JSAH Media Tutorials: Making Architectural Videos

This is a good place for a quick word on audio which can be a bit complicated, but since we're not talking about recording musical performances or interviews, it's actually pretty easy. To capture the natural sounds of the world around you, ambient audio,
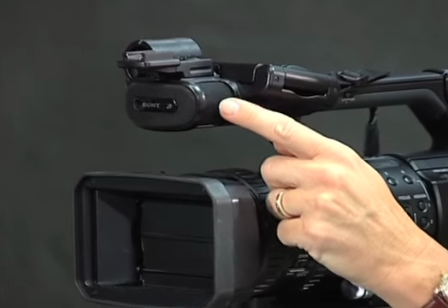(4:30)
the mic that's built into just about any camera you'll be using should work just fine. Once you have your camera equipment, read the manual and get comfortable with your camera settings like focus and aperture and see if it has any useful presets to help you shoot in different situations. Now that you have the basics, let's get ready to shoot.
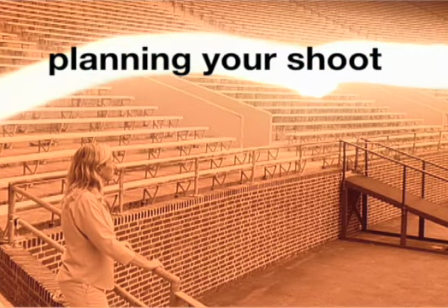We're here at Historic Franklin Field at the University of Pennsylvania. Designed by Charles Clodder, it was built in two phases in 1922 and 1925. It will be our star today. Before you hit the record button, a little planning can go a long way.
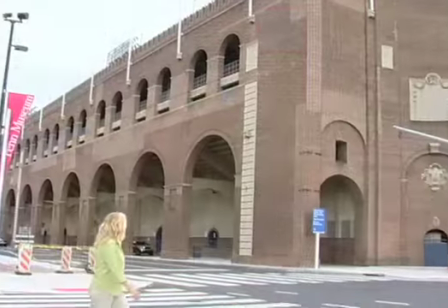(5:16)
Try to visit the site first without being weighed down by your equipment and use your eyes to find the most compelling and informative features of your subject,
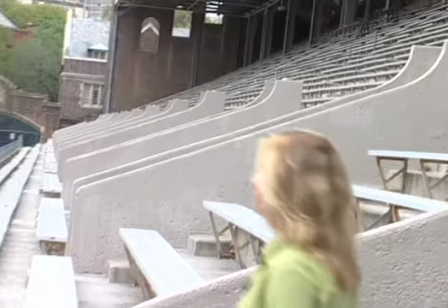(5:24)
and then find the best place to set up to capture them.
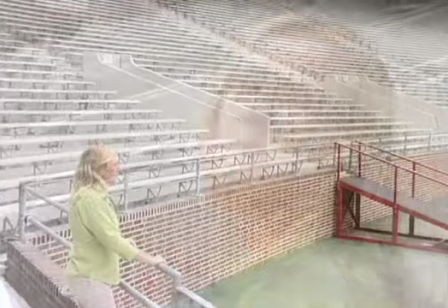(5:27)
You'll learn that your eye and your camera do see things differently, but it's easier to first move around and see creatively without your camera. Pay close attention to your light source, which is probably going to be the sun, and notice how the sunlight hits your subject during different times of the day and how the shadows fall. You will definitely not want to point your camera toward your light source. The rule is that you want your light source behind you and your camera illuminating your subject. Believe it or not, overcast days like today make for perfect shooting days. And one other tip, you won't have a power source to use outside so make sure your batteries are fully charged. Having an extra camera battery on hand is always a good idea. So let's go shoot some video.
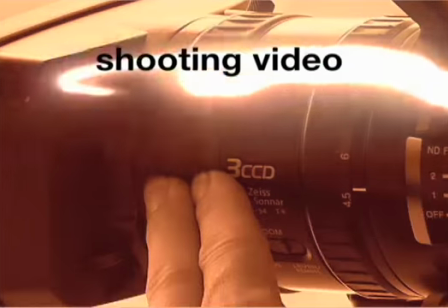It's a great idea to capture your subject from several different angles and distances. This will give your viewer a fuller understanding of what it's like to be in this space. So think of an interesting and logical way to take your viewers through your subject. First you'll need what's called an establishing shot. It's simply the first thing that the viewer sees. It's an image that helps them immediately understand where they are and what they're looking at. It could be a really wide shot from a distance where you frame the entire building. or you can look for some useful signage to shoot.
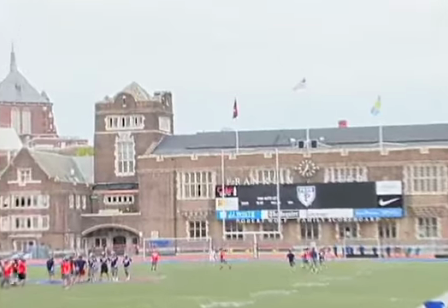(6:52)
Here you can see our scoreboard has the name of our building, Franklin Field.
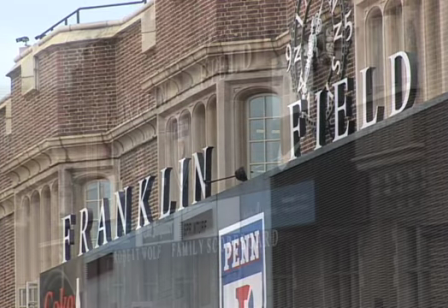(6:56)
The scoreboard is actually on adjoining Waitman Hall, built in 1903 and 1904 and designed by Frank Miles Day.
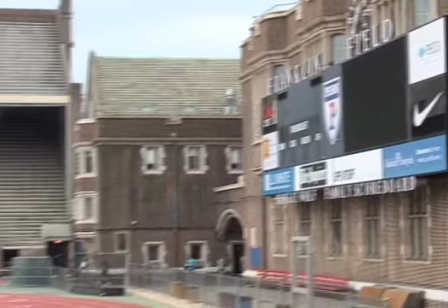(7:05)
I'll start by framing the signage and then pull back and pan so that the whole structure starts to come into view.
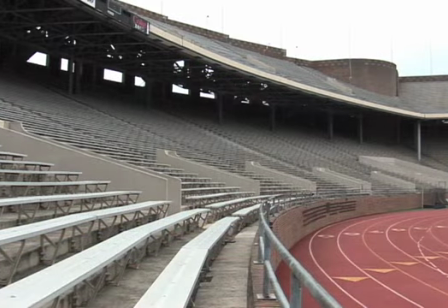(7:12)
Be creative with how you frame your shot. Sometimes it's more interesting to have your subject composed so it's not always right in the middle of the frame.
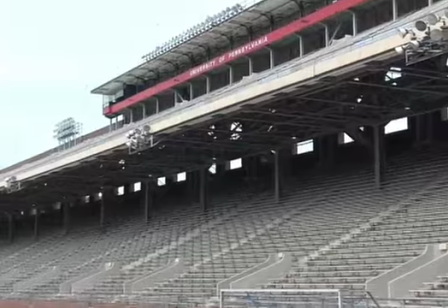(7:21)
Try it a few different ways and use your eyes to see what works best.
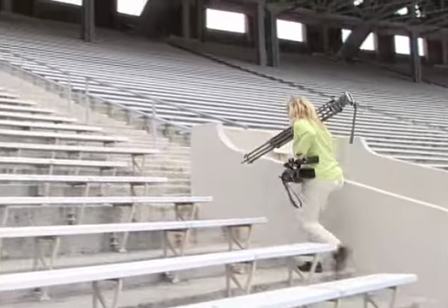(7:25)
Then move to your next spot, set up again, frame your image, and record.
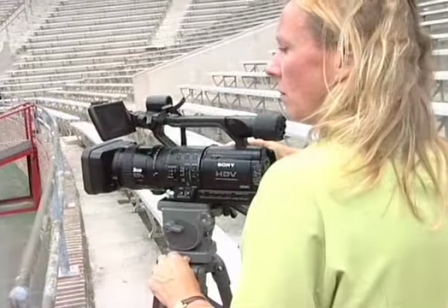(7:31)
My Franklin Field video will start with my establishing shot. Then I'll find other interesting angles to shoot.
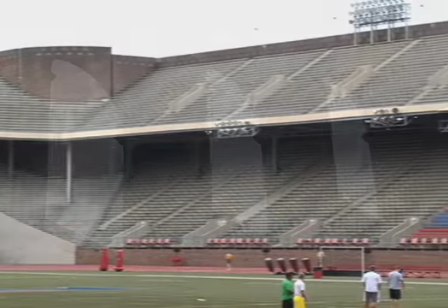(7:38)
I'll find some good medium-wide shots, and then some close-up shots of interesting architectural details.
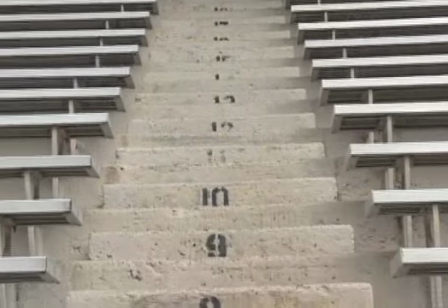(7:44)
Using smooth motion can be visually interesting and helps orient your viewer.
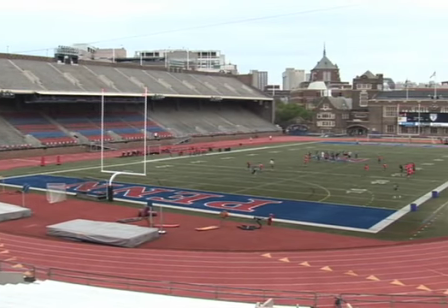(7:50)
Your tripod is there to help you get that done. Keep in mind that online streaming video favors somewhat slower motion.
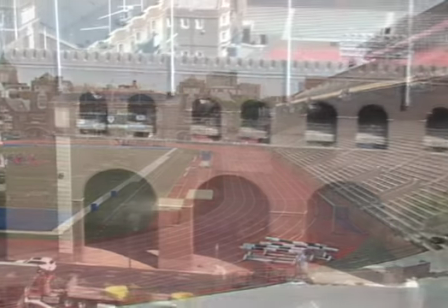(7:58)
And I've decided that my closing shot will be very wide, recorded from inside a nearby tall building.
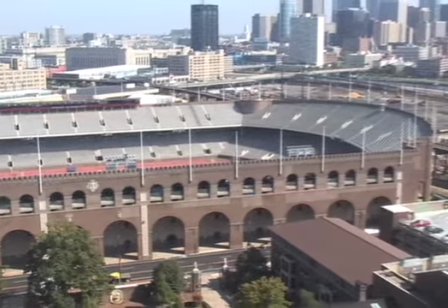(8:04)
This shot reveals urban Philadelphia around Franklin Field to help provide some useful context to our subject. Let's call that a wrap and head inside.
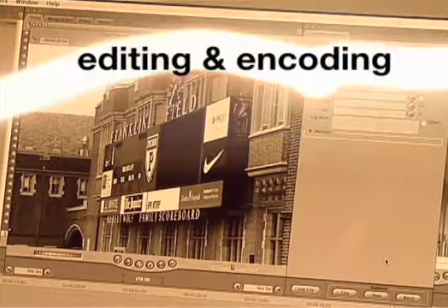Now we're ready to take our raw footage and edit.